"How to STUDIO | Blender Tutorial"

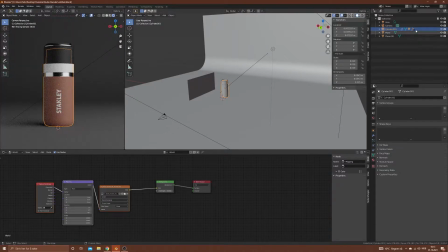4:09 So we can see the effect when I disable and enable, and we'll get this very nice, what's it called, this white portion here on the product.
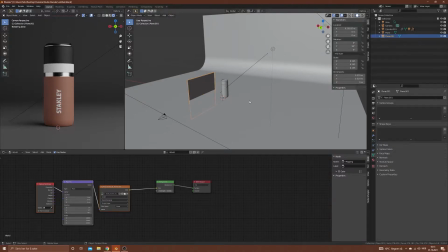4:23 And this is what we can tune later as well, but firstly we'll add a backlight.
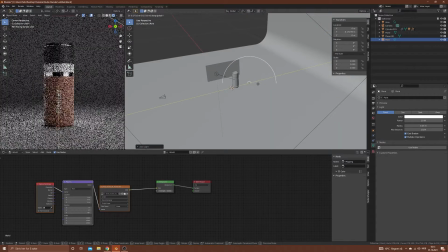4:32 So add a point light. We want this to be a bit sharp, so that's why it's a point light, and we'll also tweak the radius.
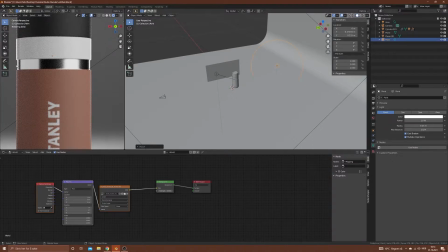4:41 As now we can see, we've got some edge light here and here, and we have this big, two big soft lights. What we'll do is we can, I don't think we need to tune the power, but maybe we'll do a little bit bigger, maybe 0.4,
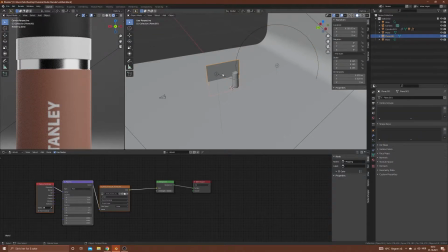4:58 is a nice figure here. And now we can see it almost overlaps with the other one. So what we'll do is we'll move this, and you can see here that the white portion also moves.
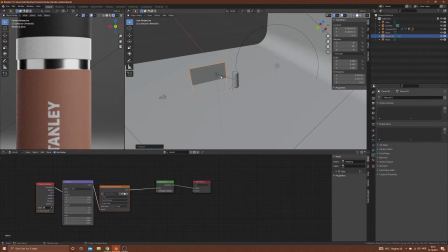5:16 But now we get the symmetry, and I don't like the symmetry, so let's scale it so we do not get exactly the same.
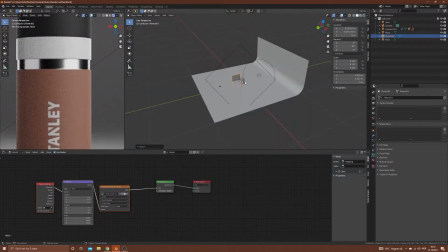5:29 And move it maybe here. What we can do on this, is it too big?
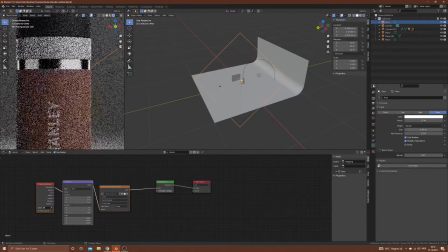5:36 Maybe do even bigger. It will be a softer light, and maybe bump it up to 30.
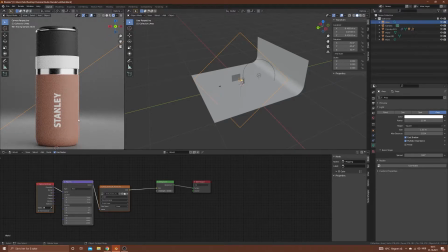5:47 Let's do 25, and I think we have a good fit. This plane that I added,
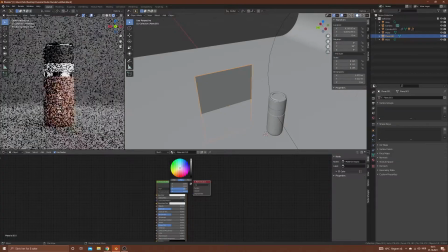5:56 we can also give it a new material, and we can change the color to change the fill. So maybe we want it a little bit darker here, so change the value.
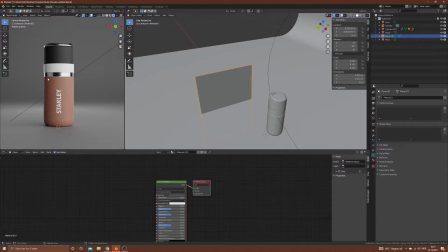6:11 And here we get some nice contrast from the key light, and also here. And let's render this image.
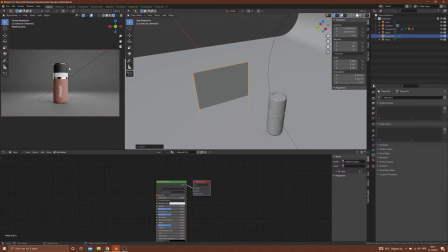6:21 Let me just move it out of the frame. And render on slot 2.
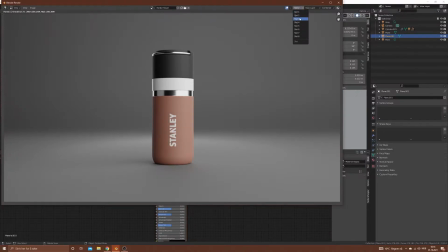6:29 And here we have slot 2. Let's go to slot 3 and do the final setup.
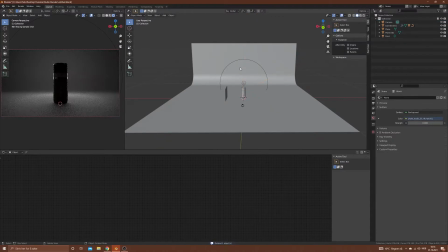6:37 So let's delete this one, and delete this one.
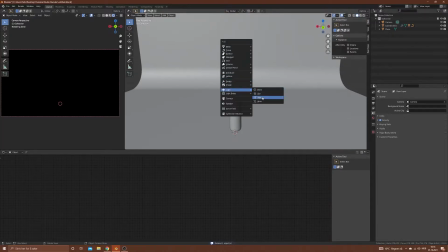6:45 What we'll do now is we'll add an area light, and we do
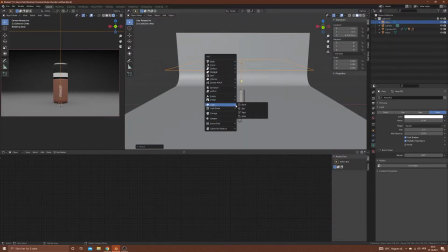6:53 just on the top. And what we'll also do is we'll do another area light, and we'll change it to,
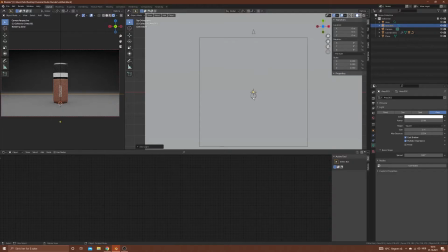7:03 let's go to the top view first, and we'll do a 45 angle.
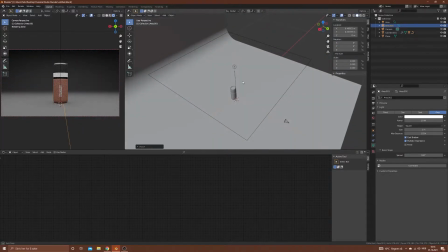7:09 So yeah, let's do it from there and change it up and R.
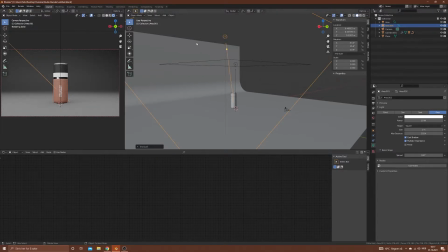7:20 And as I said, press R twice to aim it onto the product.
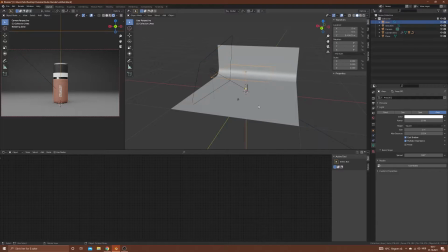7:29 And we want to add some color.
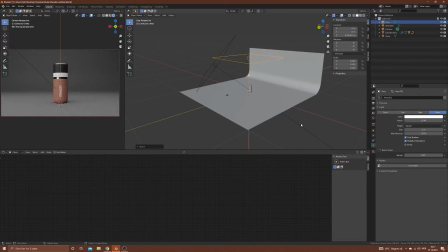7:34 Let's stick this a little bit further up, and we want to add another area light.
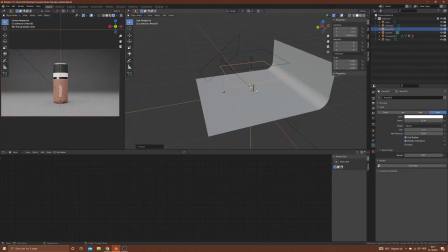7:41 And sometimes you want to add a little bit of atmosphere.
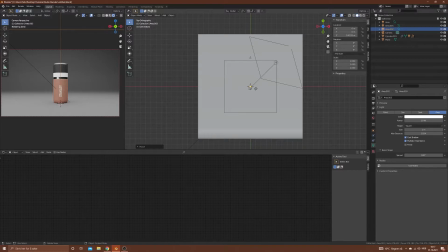7:46 You don't want it to be plain. You don't want it to be plain and the colors, or be colorless or white light.
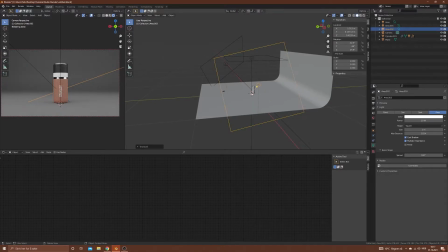7:58 Sometimes you want it to get the clean look, but you also sometimes want to get some color, get some atmosphere, get some feeling to the product shot. So we reduce this one to get a little bit sharper shadow and light.